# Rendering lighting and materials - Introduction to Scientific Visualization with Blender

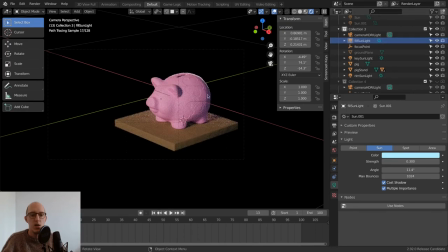If you remove that, you can see shadows get more pronounced. But with this fill light, you fill up the shadows so you can see a little bit of detail in there. And then finally, you have the rim light, which is a light from the back, which creates a separation between the dark background and the object itself.
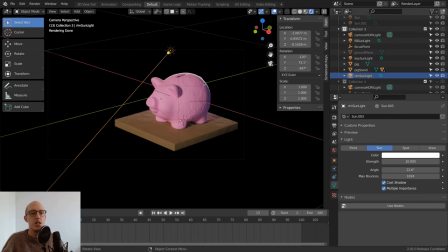And as you can see, it's now a white rim light. If you turn it off, you see there is no separation between the background and the object itself.
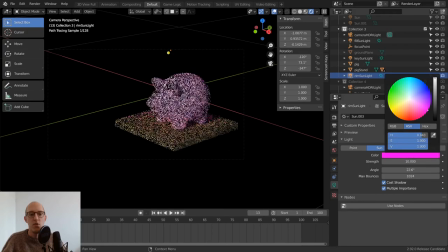And you can also give it a funky color if you want.
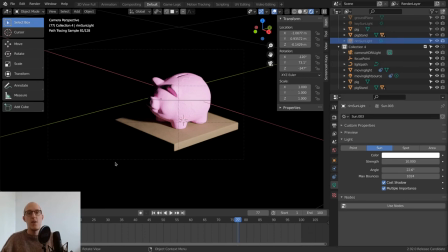And that's it about the lighting of Blender, the basic light sources, the major light sources, the global lighting and the lighting objects and the different lighting objects. And now that we know where the light information is coming from, we need to know how it bounces throughout the scene.
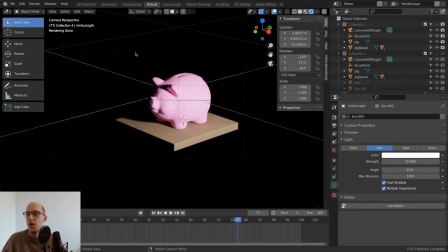So for this, we're going to open up the materials file.
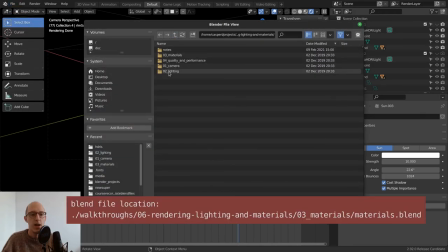We don't save. Go back, go to the third section, which is materials.
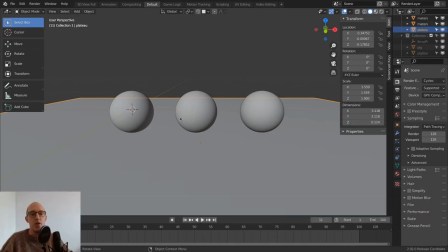And when you open up the material file, you are greeted with 3 spheres, material sphere 1, 2, and 3. And those we're gonna apply some materials on and see what Blender can do with materials.
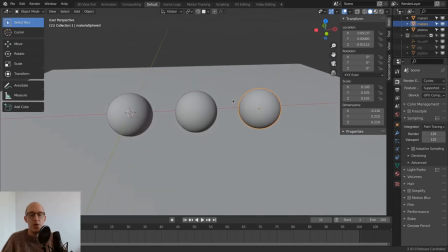So for us to see the materials, we first need to change the shading to rendered.
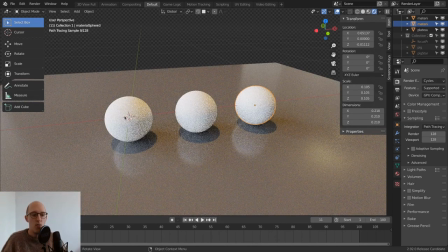And for now, all spheres are the same. They are all a white ball, but we are going to change that now.
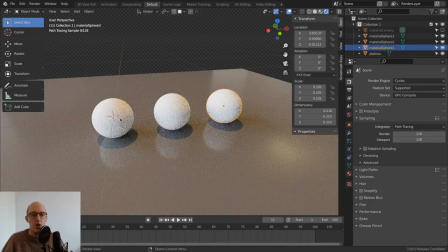So if we select the first ball
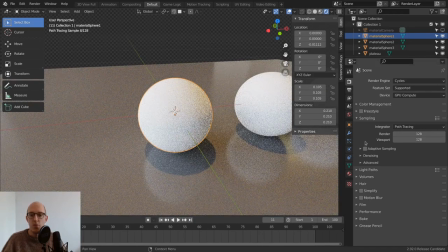and zoom in a little bit and then go to the properties panel and then go to the little red ball, not the globe, the little red ball, which is going to be the material properties, you can see it already has a basic material on there.
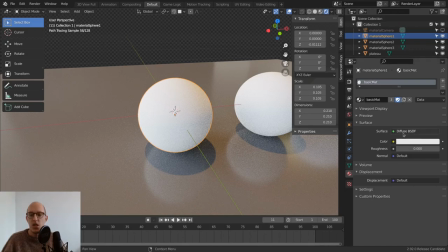This basic material is a diffuse BSDF, and as I told you before, Here, when the light ray has an incidence on the material, it bounces off in a random direction. And as you can see, within this material settings, you have different panels.
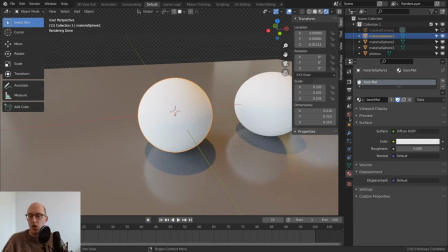The viewport panel, which is something we're going to skip because we just want to see the current material. The preview, then you can see it within a tiny little window instead of your viewport. I personally never used this preview window.
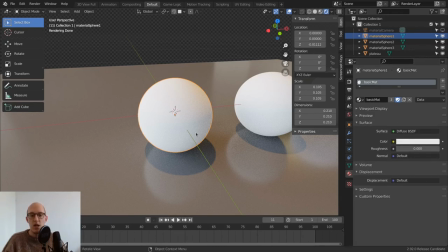And then we have the surface panel, which is going to be the material that is applied to the surface of the object, so what it looks on the outside. And then we have the volume panel, which is the what it looks like on the inside.
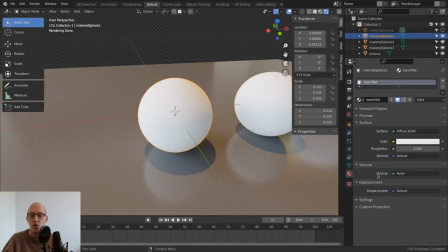If you don't have an outside and you have a volume and you put a volume material on there, you will get a volume representation. But we're not going to go into this volume representation for now. That's going to be for the next advanced course. And the other settings we're not going to do anything with.
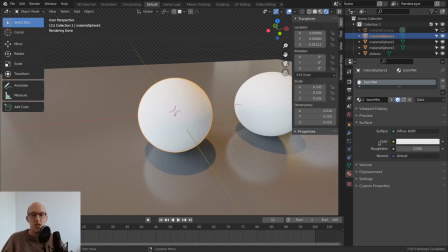So we're going to go deeper into the surface panel, because that is what makes a material look different in your scene. For now, it has three or four settings. Surface, which is the BSDF, the way the light rays are bounced off.
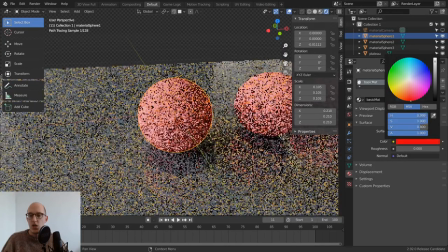Color, which can change the color, of course. You can change it to red, you can change it to blue, you can change it to green. And as you can see,
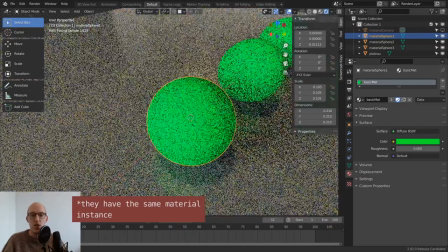this material is also added to the other balls, so the other balls also change with it.
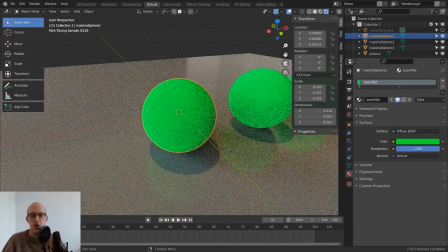And then you also have roughness, but funnily enough, it doesn't do anything on a diffuse material, because a diffuse material already has a random bounce on the object. So roughness doesn't do anything, because what roughness does is creates a rough surface.